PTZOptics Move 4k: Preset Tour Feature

And the next thing we're going to show is preset tours. This is an interesting one for a lot of scenarios. What a preset tour does is it allows you to set up a preset.
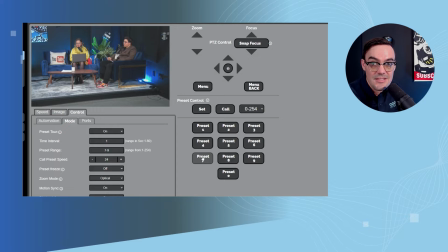So I've got a preset for preset seven. So I already set all this up just to make it easy. Preset seven on John.
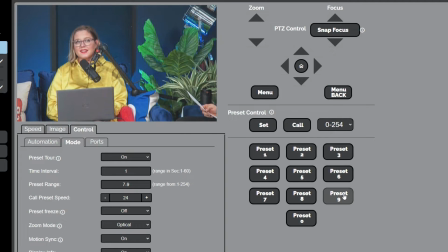Preset eight on Tess. And preset nine on me.
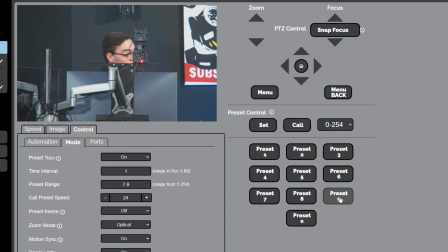and this is somewhat of a normal scenario where you've got three or four presets and maybe it's during the pre-show, maybe it's more for like action and energy during a production. And what it gives you the ability to do is set a time interval.
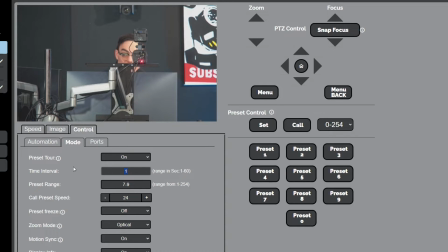So how much time you'd like the camera to spend between each preset. You can select as many presets as you want. You can even say seven through nine and 12 and 20.
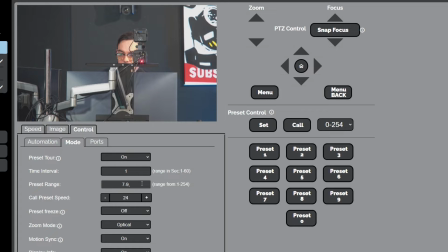I'm not going to do that because you can do that by just putting a comma in between the numbers, but I'm just going to have seven through nine here. And then you can have the speed between the presets. So John has requested that we set this to the max. Yeah, let's test it to the max. And we'll go ahead. Some stress testing on this puppy.
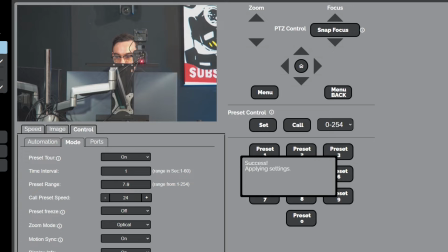So this is truly like a shiny moment on automation for our cameras. So it allows, this is how I imagine you can use this for a rock show, for instance.
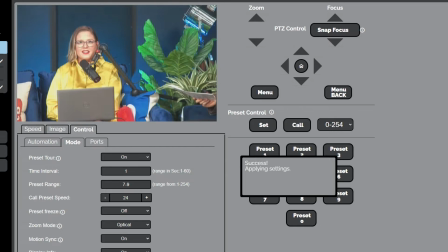If you want to constantly switch between every performer,
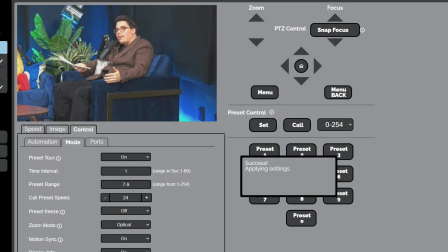which we were kind of mimicking and making fun of, but basically this could be something that you just have on for a camera.
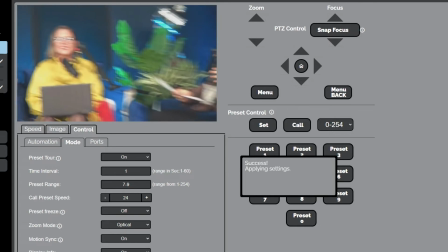You can switch to it whenever you'd like, but it creates a very fast, fun, dynamic view of changing and moving to different points across your frame.
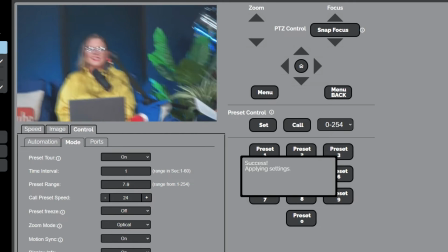So imagine this at a rock show and you have one on the drummer, the bass, the guitarist, the lead singer, and it could even be for the pre-show. I'll say if they're just you know want to have set up shots for a big crowd and they want to just show the audience before the band
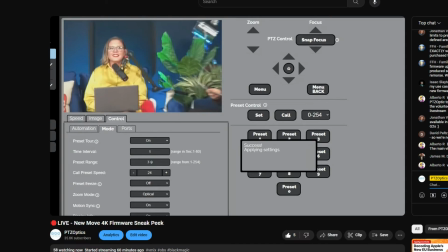comes out you could just have this set up and just let it roll or you could just have it going in the background for an input
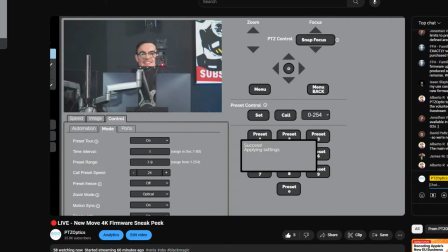whenever you need it
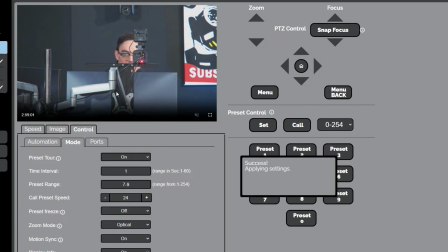so Mike why don't we cut to the output of this real quick and what I'm going to do is I am going to go
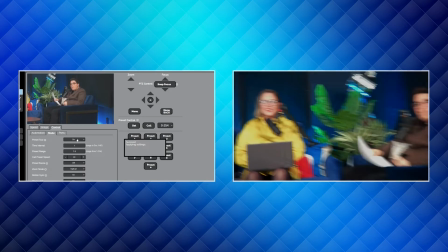I'm going to go ahead and change the preset tour to another slower output thank you i was getting dizzy because it is you can see
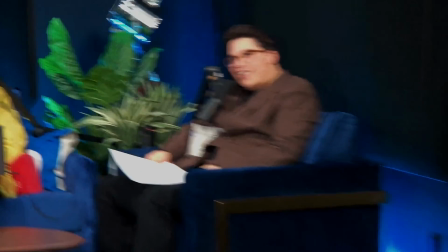how fast it's going there i need to slow this baby down so i'm going to slow it down
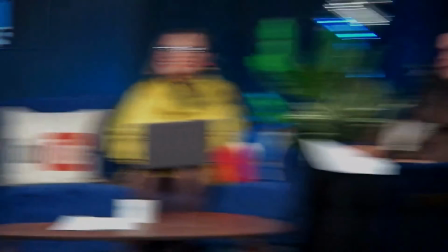uh by going to turn it off temporarily and
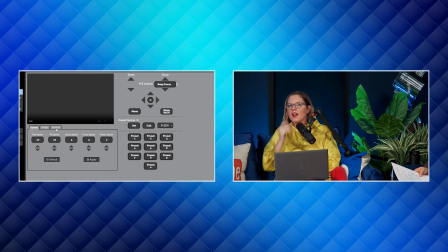then i'm going to go ahead and turn it back on and as much as you can make these crazy fast movements you can do slow smooth pans and you know look across whatever you want to look across you know i love the idea of just just keep running in the background
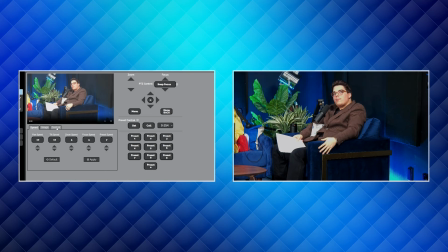and maybe you don't see the feed but you can switch to it whenever you like you know yeah all right now we're gonna do a much slower movement
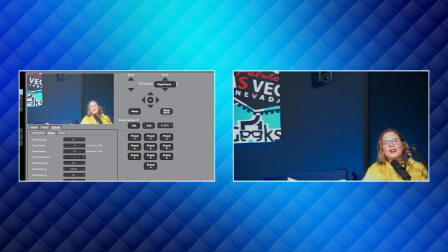so four seconds on each of us and look at how nice and slow the movements are in
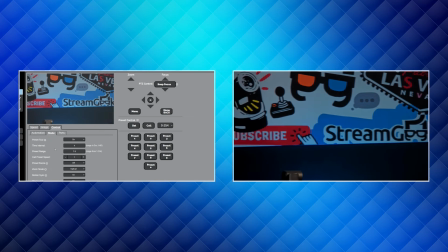between so wanted to do that because this would provide
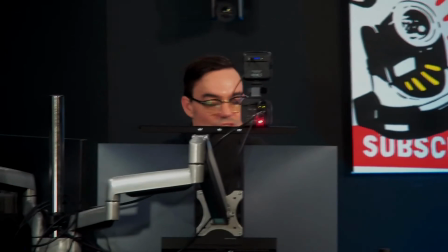a much more interesting shot for like a slow kind of like
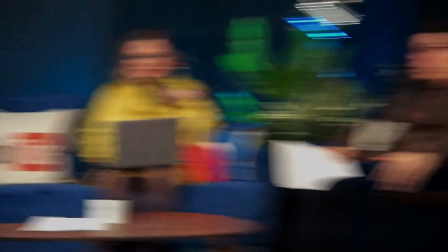pan around a concert hall or something of that nature.
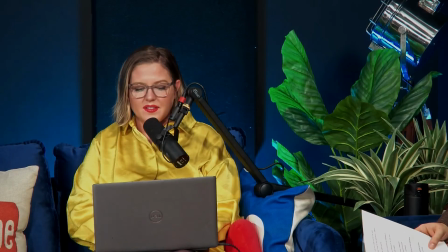So just wanted to give a couple different examples of this preset tour being used. Okay.
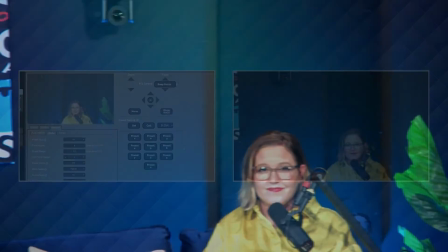Now we've got more.